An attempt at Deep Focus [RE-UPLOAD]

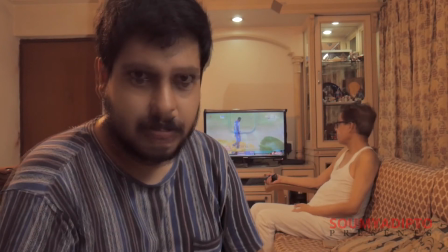(0:00)
This is a deep focus shot, meaning which that elements in the foreground, the middle ground as well as the background are in clear crisp focus.
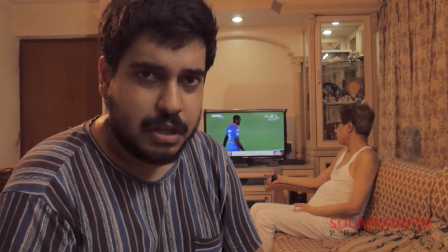(0:09)
To achieve a shot like this one needs the right combination of the lens or rather the focal length of the lens, the lens aperture size and also a sufficient amount of lighting.
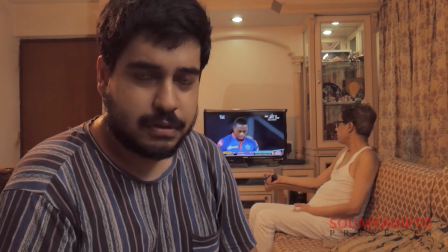(0:22)
Now, the first instinct of the cinematographer in achieving a look like this
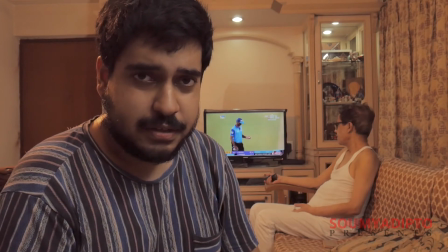(0:27)
is to choose a wide-angle lens with a very small focal length, stop down on the aperture as far as possible, and then compensate for the lack of exposure by a sufficient amount of lighting. To get a precise idea about the values these parameters should take, I used this depth of field application from photopills.com.
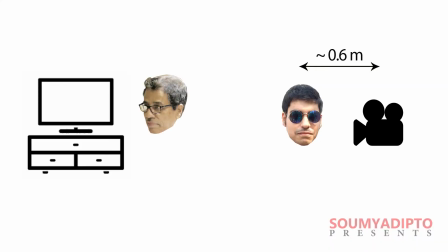(0:49)
Now I know that I am at a distance of about 60 cm from the camera, while the furnitures and TV set on the back are about 3 m from the camera.
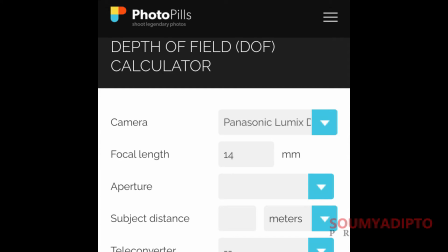(0:57)
Upon entering my camera model, my lens is focal length, and mind you, this is not the 35 mm equivalent value. I play around with the numbers a little bit to get a subject focusing distance of one meter at an aperture size of f10 with a depth of field
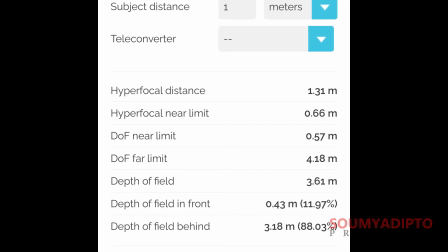(1:11)
extending from 57 centimeters all the way to 4.18 meters in front of the lens which is well beyond the far wall.
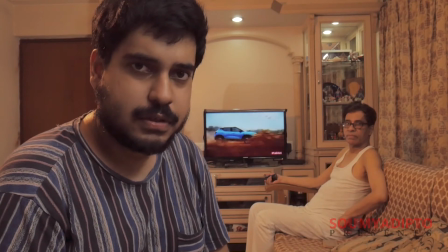(1:20)
Now the deep focus shot can find several uses in Cinema. Here's one of my favorite use of deep focus.
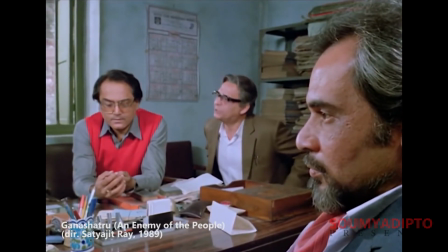(1:26)
This is a scene from Satyajit Rai's 1989 film, Gona Chotru, or An Enemy of the People.
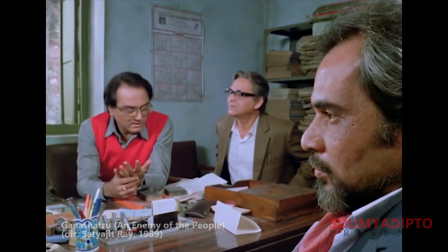(1:33)
We see the good doctor, Oshogupto, in the middle, arguing with the editor of a local newspaper, who is on frame left, in the background.
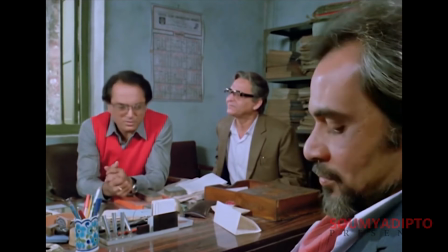(1:39)
The editor has gone back on his promise of publishing the doctor's report,
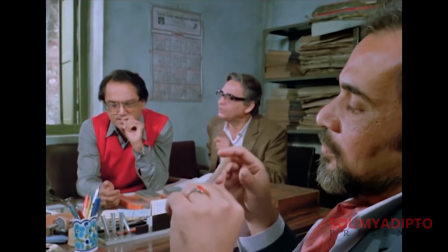(1:43)
which sought to warn the citizens about the contamination of the underground water pipeline, and is also polluting the holy water in the local temple.
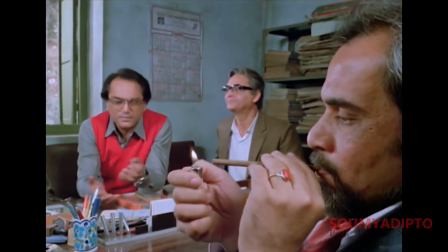(1:50)
In the foreground, we see the municipality chairman and the doctor's younger brother, Nishith,
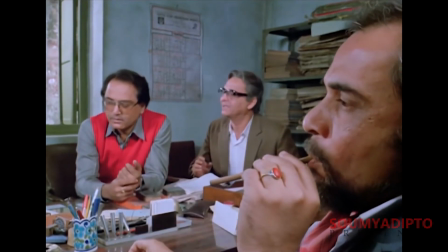(1:55)
who uses his power and influence to silence the press and talk the editor out of publishing the article as it will tarnish both the city and the temple's image.
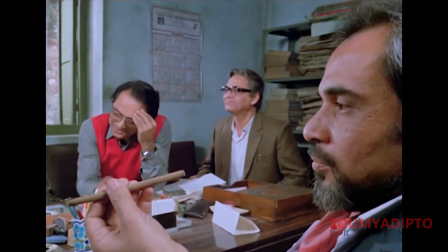(2:04)
Clearly, the chairman is the dominating figure on account of his power, and Rai captures exactly that in this shot,
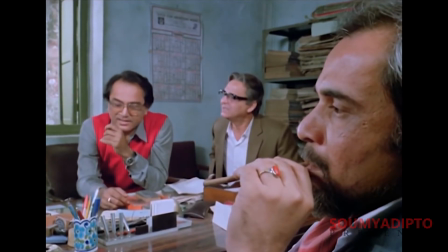(2:11)
giving him the biggest scale while the other two are almost belittled and treated as insignificant.
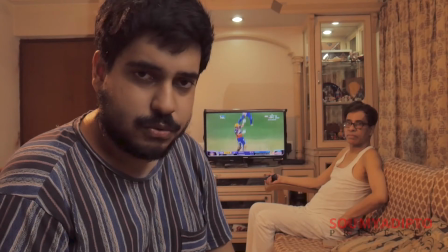(2:17)
Nishith clearly holds more weight and dominates the scene. Another use of the deep focus shot is to convey a sense of forced perspective.
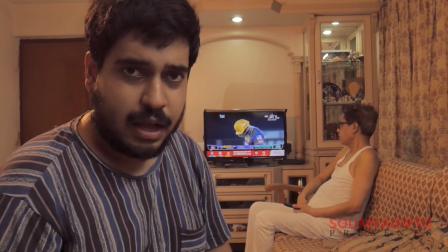(2:27)
Now, as you can see in this shot, I, being closer to the camera,
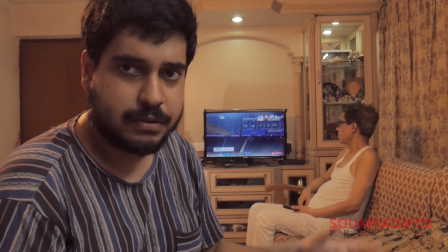(2:31)
have a bigger scale in the frame compared to my father who is sitting in the background watching the telly.
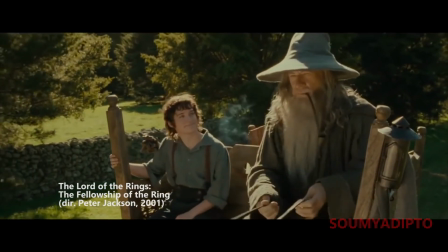(2:37)
This apparent difference in scale and the fact that all subjects are in focus can
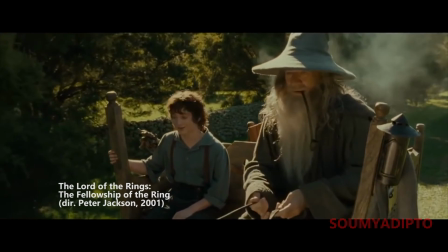(2:41)
be used to visually convey that one character is significantly bigger than the other, like a giant or a monster preying on a human being,
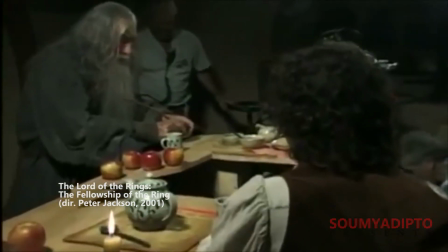(2:49)
as we see in so many fantasy films.
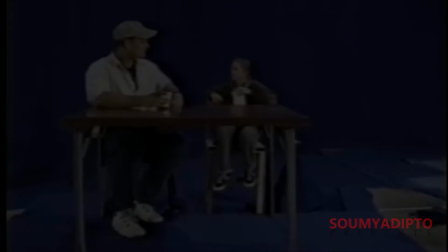(2:51)
And the coolest thing about it is, it's all done in camera, without any use of compositing or keying etc.
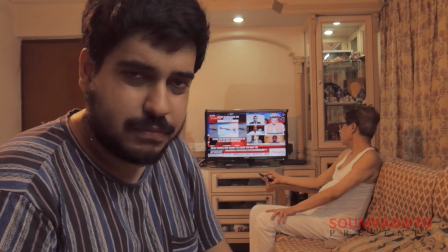(2:59)
Whatever be the use of deep focus in cinema,
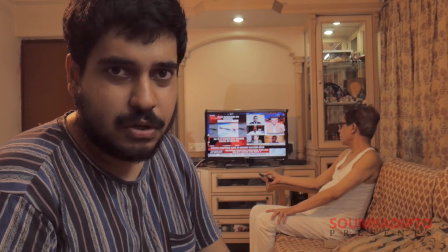(3:02)
it is quite fascinating to know that one can create this effect in a rather homegrown environment by a clever use of the camera lens, the aperture, and also a good knowledge of the hyperfocal distance. Now just a few things before I end this video.
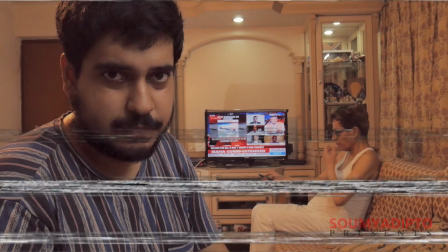(3:16)
First, remember I said in the beginning that objects in the foreground, middle ground and background are in clear, crisp focus in a deep focus shot?
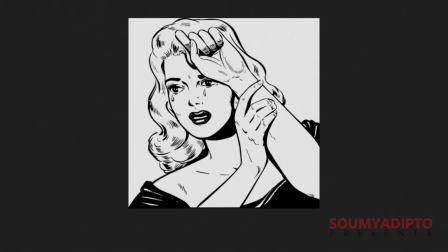(3:25)
Well that's not entirely true. This is because of the very definition of the depth of field,
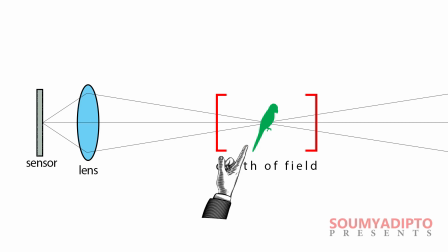(3:30)
which is the region on both sides of the focal plane in front of the camera where objects are acceptably in focus. Now that word acceptably here is key. And what that means is that although those light rays from the objects never really converge to an actual point,
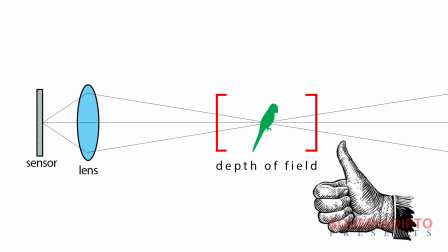(3:46)
the rays are close enough to give us the impression that the objects are in focus. Secondly, we all know that our camera sensors have a fixed resolution.
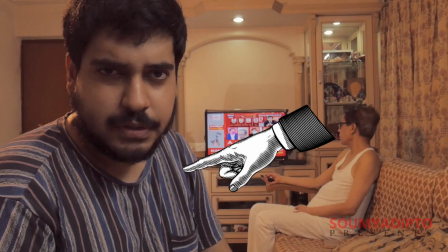(3:54)
Now that means that objects closer to the camera will have more pixels dedicated to resolving their details compared to objects farther away.